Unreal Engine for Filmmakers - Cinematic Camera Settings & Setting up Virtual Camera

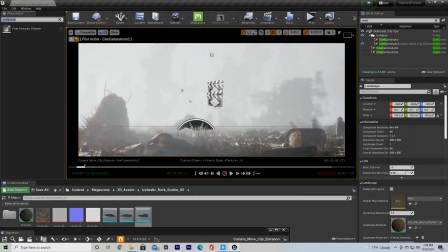What's going on, guys?
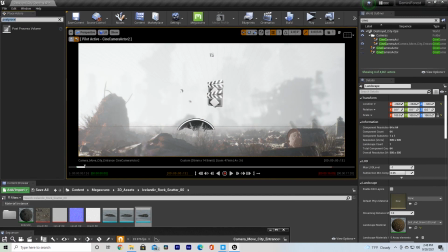Sam here, and in today's tutorial I want to go over how you can make your renders as cinematic as possible coming out of Unreal Engine, specifically for filmmaking. So I already did kind of a specific episode on this on path tracing, but today I want to go over just like general techniques that you can use to make your renders look as cinematic as possible.
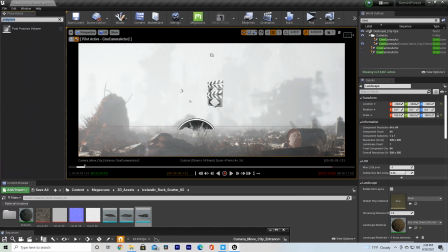So let's get right into it. So the first thing we're going to talk about here is setting up your camera. So you guys can see we have this shot here.
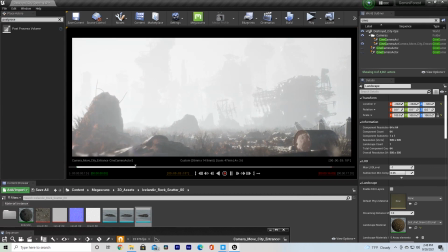And we just kind of slowly push in and we rack focus into the background so we can see our background.
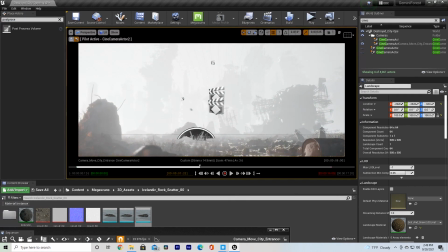And that's pretty much what we got here. So very basic shot, but lots of detail and lots of things going on in the foreground, the background.
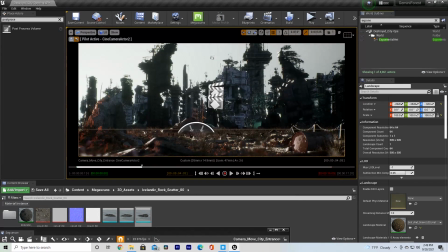I have a huge city in the background.
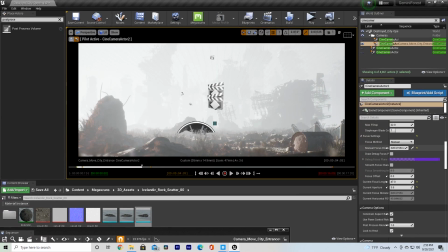Okay, so this is one technique that you can use to kind of make your scenes look a little more cinematic per se. Using a bit of a longer lens can actually help you kind of get that cinematic look. A lot of films are shot on a little bit longer lenses.
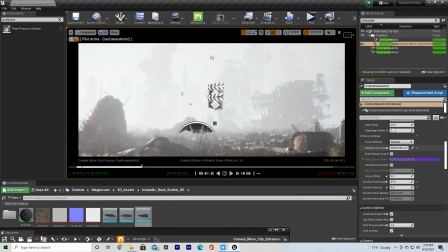That's kind of changing now, but traditionally films are often shot on slightly longer lenses, and what's great about Unreal Engine is that you have a lot of control over how you're going to be framing your shot and also capturing your scene, so you can kind of hide shortcomings of Unreal Engine by doing things like using slightly longer lenses.
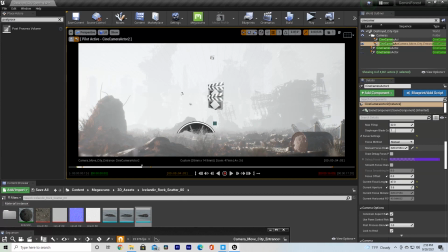And what that's going to do is using a longer lens collapses the depth in your scene a bit. So if I set this out to like to a wider field of view, for example,
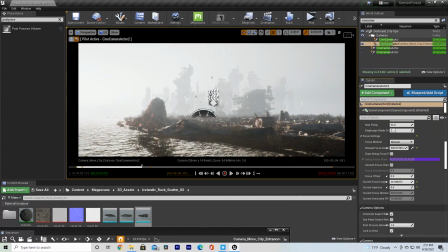if we go back to 24 millimeters, we can actually see a lot more depth, and we can see like, you know, how far away this is, how far away these buildings are from us. And if I turn off the exponential height fog here, because that's also helping to show the depth,
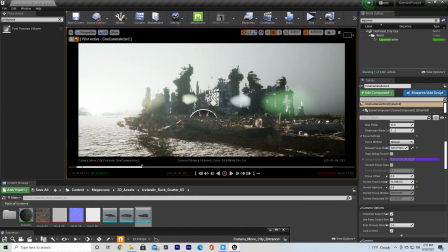we can see much better how far these objects are away from us. Okay, so that's certainly a look that you can go for. If we go back to our 47 millimeters here, now we've collapsed a lot of this depth in our scene.
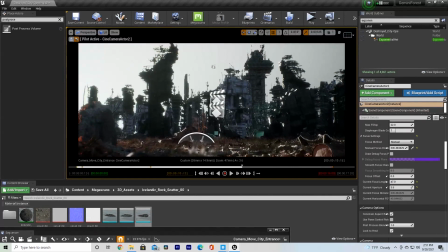You can see a lot of detail, and it's giving us a more imposing shot of this city. Using a longer lens is going to make things look a little more up close and personal. It's going to showcase a lot of the detail that you're putting into your shot, which is helpful.
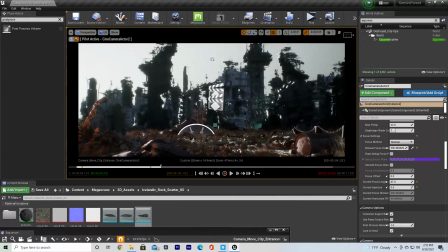And it can certainly make your images look a little more cinematic. So what I'm going to do now is I'm actually going to go and just make a new camera, and we're going to basically set it up in the way that we normally would to get as cinematic of a look as possible.
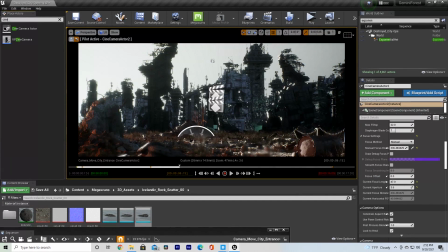Okay, so we're going to type in Cine Camera Actor, and we're just going to drag one out here into the scene.
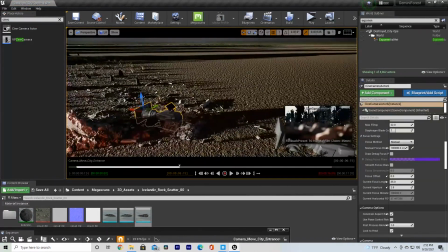Okay, drag this back approximately where we want our camera to be.
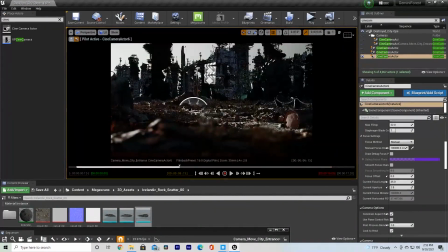All right, now what we can do is go into our camera and we're going to pilot it, and we can position it basically how we want to.
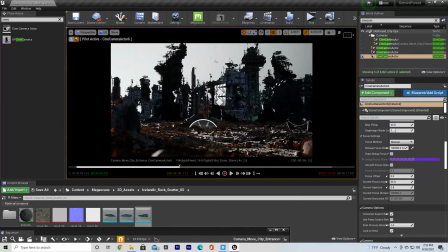This isn't bad. We're at 35 millimeters. We're losing a lot of what made that other camera look pretty good. So what we can do is go down here and we can go into our camera settings. And now the first thing that I'm going to talk about here is our Filmback. So we have 16:9 digital film right now, and that's decent.
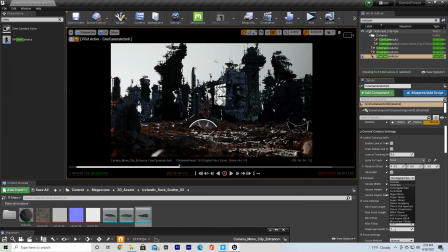But if we want to get a little bit more sensor size, we can change it to 16:9 DSLR.
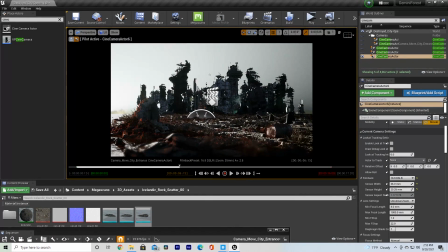And now, as you can see, that's made our field of view much wider. Okay, so let me just quickly explain the field of view and sensor width versus focal length relationship is. In the real world, when we're shooting on a digital cinema camera, you have full frame sensors,
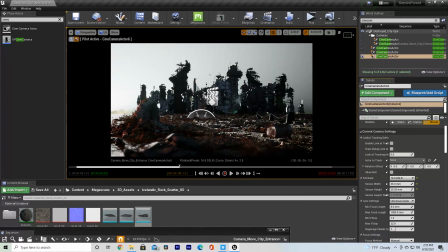you have Super 35 sensors, you have Micro Four Thirds sensors, and there are several others, but those are pretty much the three main ones. The difference is the size of the sensor. So if you're shooting on a Micro Four Thirds sensor, and you're using a 35 millimeter lens,
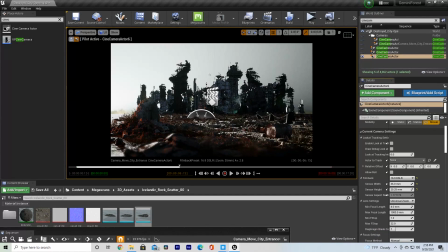you're going to have a much more cropped image than if you're using a full frame sensor. Just to demonstrate that, I'm going to make the size of this sensor really small, okay?